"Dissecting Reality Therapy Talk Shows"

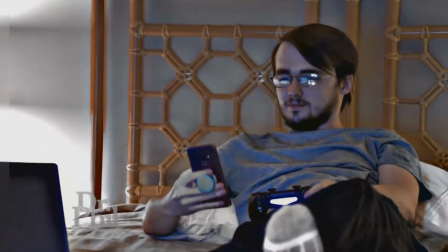[0:00]
While making the defense of Jim West against the rather crude and primitive television show Dr. Phil,
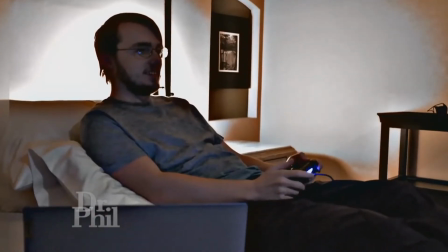[0:05]
I thought to myself that I should make a video explaining all of the elements and what their purposes are in the show,
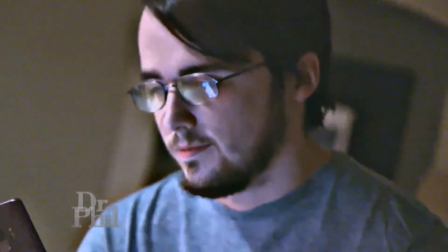[0:10]
which obviously birthed the series that I am doing.
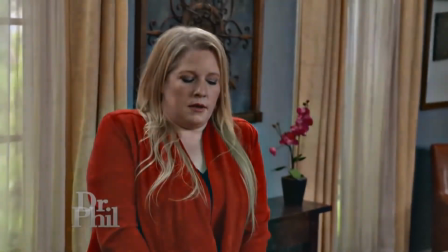[0:13]
However, I have since changed my stance on these videos as I feel investigating into TV shows would only get boring real fast.
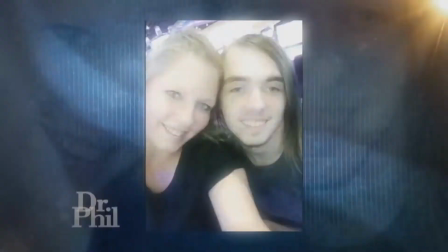[0:21]
So instead I thought I would make this series about anything I can investigate or explain better or take apart, so without further ado, let's dissect.
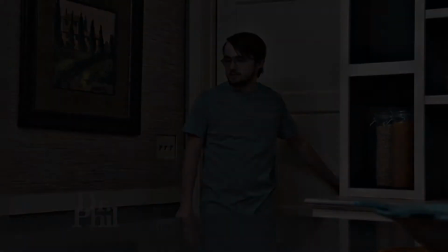[0:29]
Shall we?
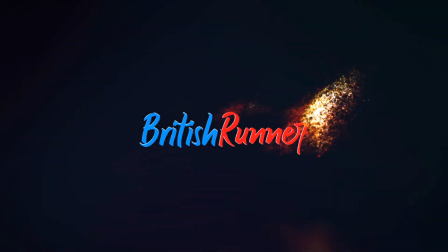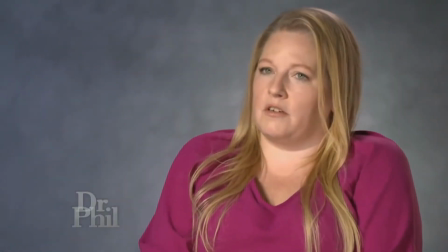[0:41]
Kicking it all off, we are going to be focusing on Dr. Phil, showing the elements and explaining the overall purpose in the show.
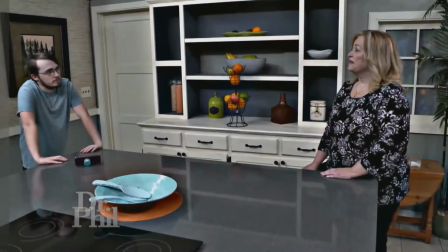[0:48]
And then we will be moving on to the now cancelled show that is considered to be the British Dr. Phil show for the wrong reasons, Jeremy Kyle,
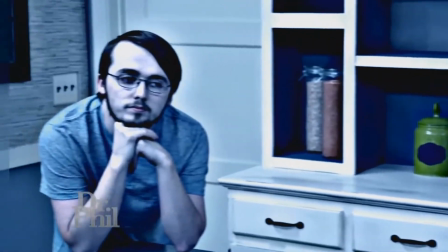[0:55]
as there is one element in that show that no other would be stupid enough to even consider in the screening process.
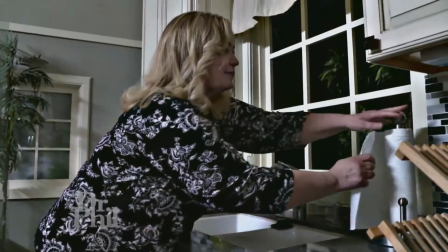[1:02]
So the first element in the Dr. Phil show is a cinematic introduction sequence, or as I like to call it, where they show a bunch of clips,
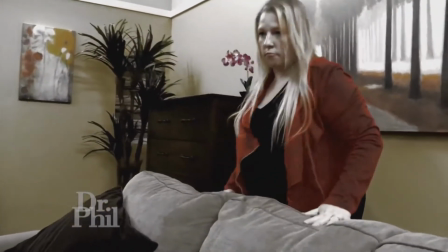[1:09]
home recordings and interviews alike, cut the interview clips to splice up more drama to increase viewer engagement.
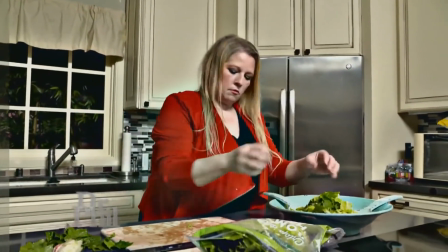[1:16]
As I said in a previous video, drama sells probably more than sex does.
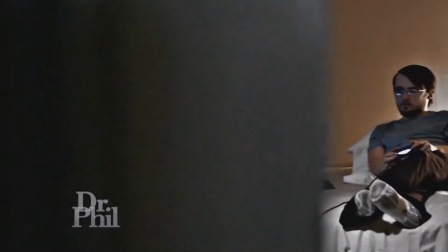[1:20]
The sequence's overall purpose in any instance is to hook the viewer in with the drama on screen,
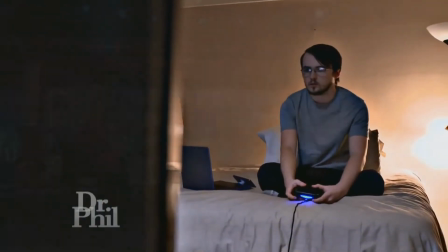[1:26]
so they become more invested in the family's or guest's story, aka more viewers, more ratings.
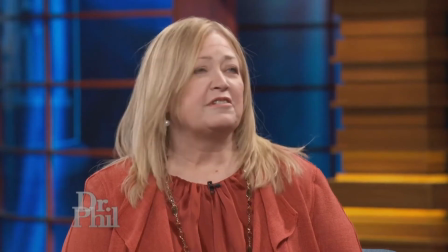[1:32]
After the sequence is over, we get a bit of a quick summary between Phil McGraw and the guests.
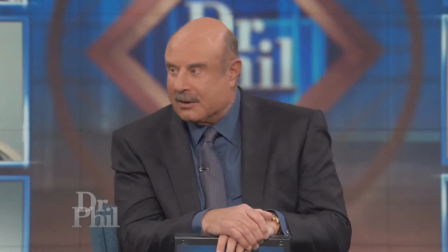[1:37]
Personally, I don't believe he is as invested as the show claims he is. Don't let the chat after the sequence fool you.
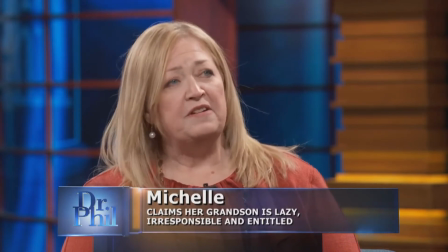[1:43]
There is a reason as to why Dr. Phil holds a binder or a piece of card or a paper, because, now, this is just a theory.
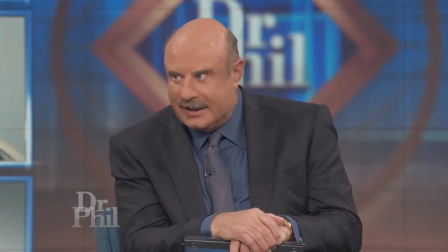[1:51] A game theory!
No, not on this channel.
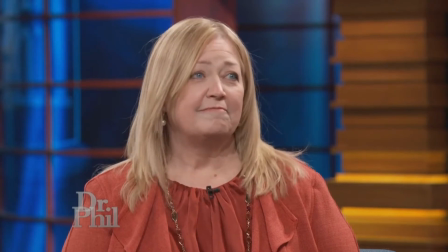[1:56]
This is just my opinion, but I believe that he is holding a script for the show in his hands,
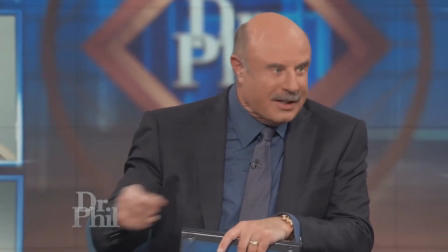[2:01]
a basic overhaul of what the guests are dealing with, as to show Dr. Phil is a very understanding guy who has a history with helping others.
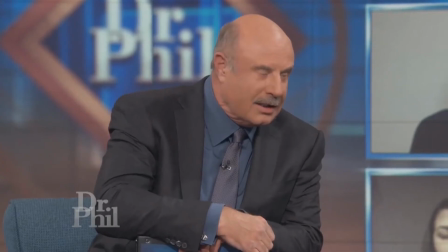[2:09]
Maybe he does, but doesn't it seem a bit strange as to why he has a binder or a book with him while talking to the guests?
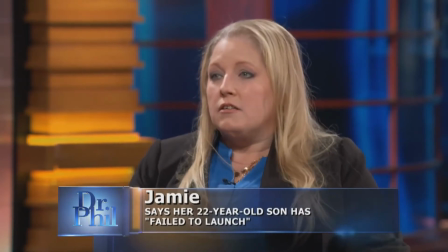[2:16]
Perhaps what is in it is a basic summary of what is happening in their lives for Phil to get an understanding of the situation.
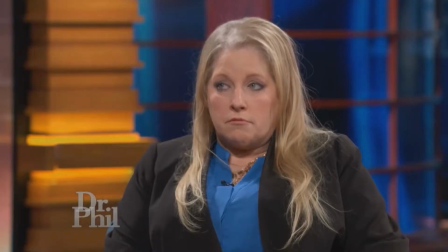[2:23]
Now, the reason, if not clear, for the guests who are the defending party in the story, you know,
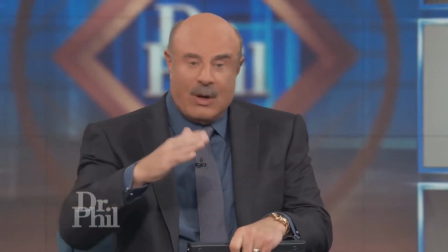[2:28]
not the aggressive ones, the reason that they get to sit down is because they show their side first.
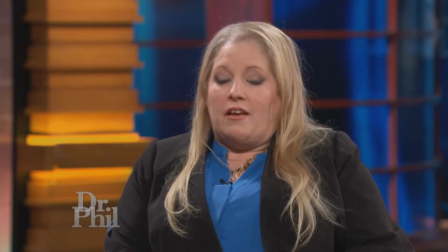[2:34]
As once the other party gets on stage, you know they won't play nice. This is done deliberately so that there is more clarity to the defending party,
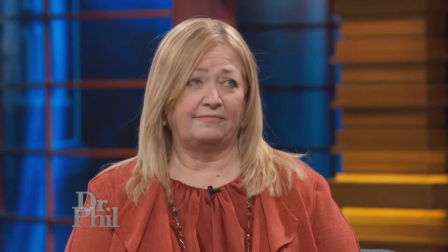[2:42]
and so that the show can bait the other side into giving a catch me outside moment as protest.
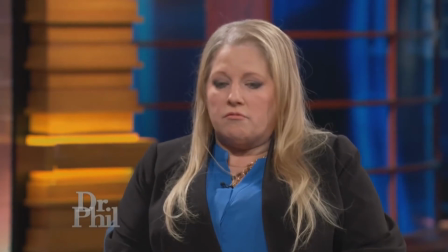[2:48]
Or you want producers, you love getting moments like that because you know it will grab people's attention and go viral,
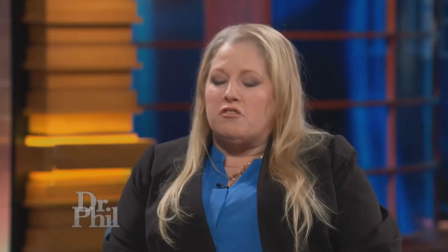[2:55]
and by doing so they gain fame and fortune from it.
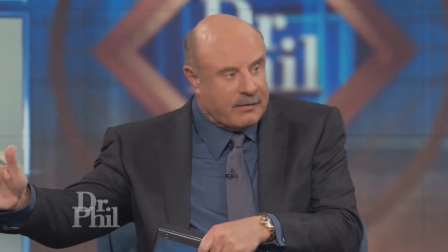[2:59]
The next element in Dr. Phil's show is the live studio audience, and their jobs are to provide a sense of emotional clarity.
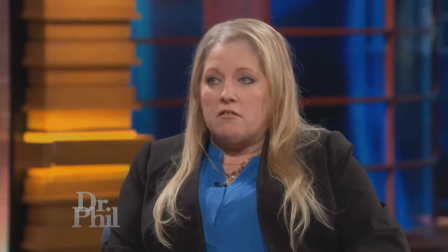[3:06]
Like say for instance, when a heartwarming moment happens, their jobs are to go aww.
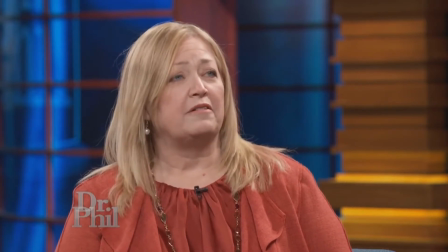[3:13]
Kinda like when a girl sees a cute pet, mostly kittens or puppies. But the main reason for them being there is to egg on a certain guest to get a reaction from them that will hook the viewer again, becoming even more invested within the show.
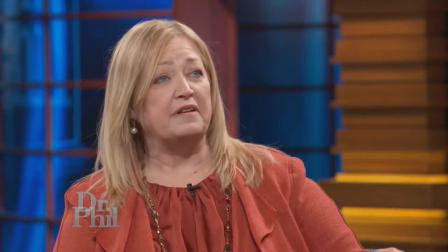[3:27]
Because a spicy, drama-filled show is more likely to grab people's attention when they slap the big reality TV show sticker on it.
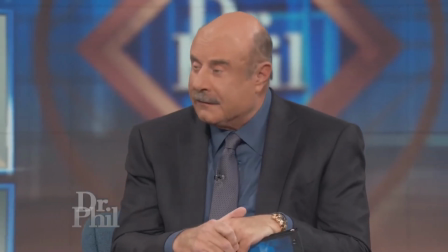[3:35]
And I hate to say it, but it's true that other people's frustrations or rage moments is funny to most people,
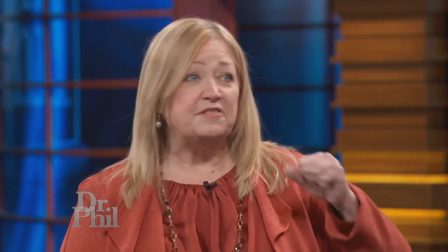[3:41]
along with other people's blunders are inherently funny to most people, and other people's misfortunes are highly entertaining.
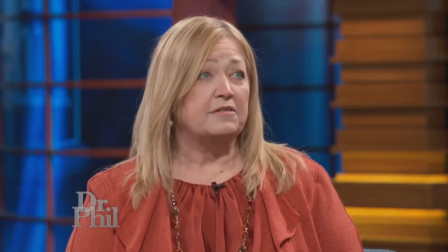[3:49]
There was a time where the live studio audience was merely there as a just cuz and a part of the show to see how the show itself is made.
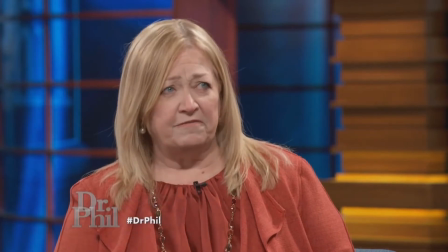[3:58]
Take for instance old TV shows like Friends or 2 pints of lager and a packet of crisps.
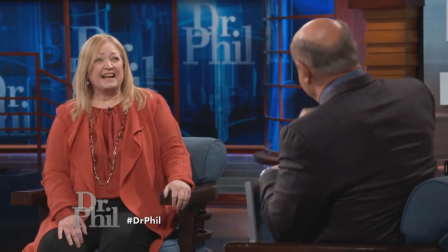[4:02]
However, comedy orientated TV shows and reality TV shows are two very different things.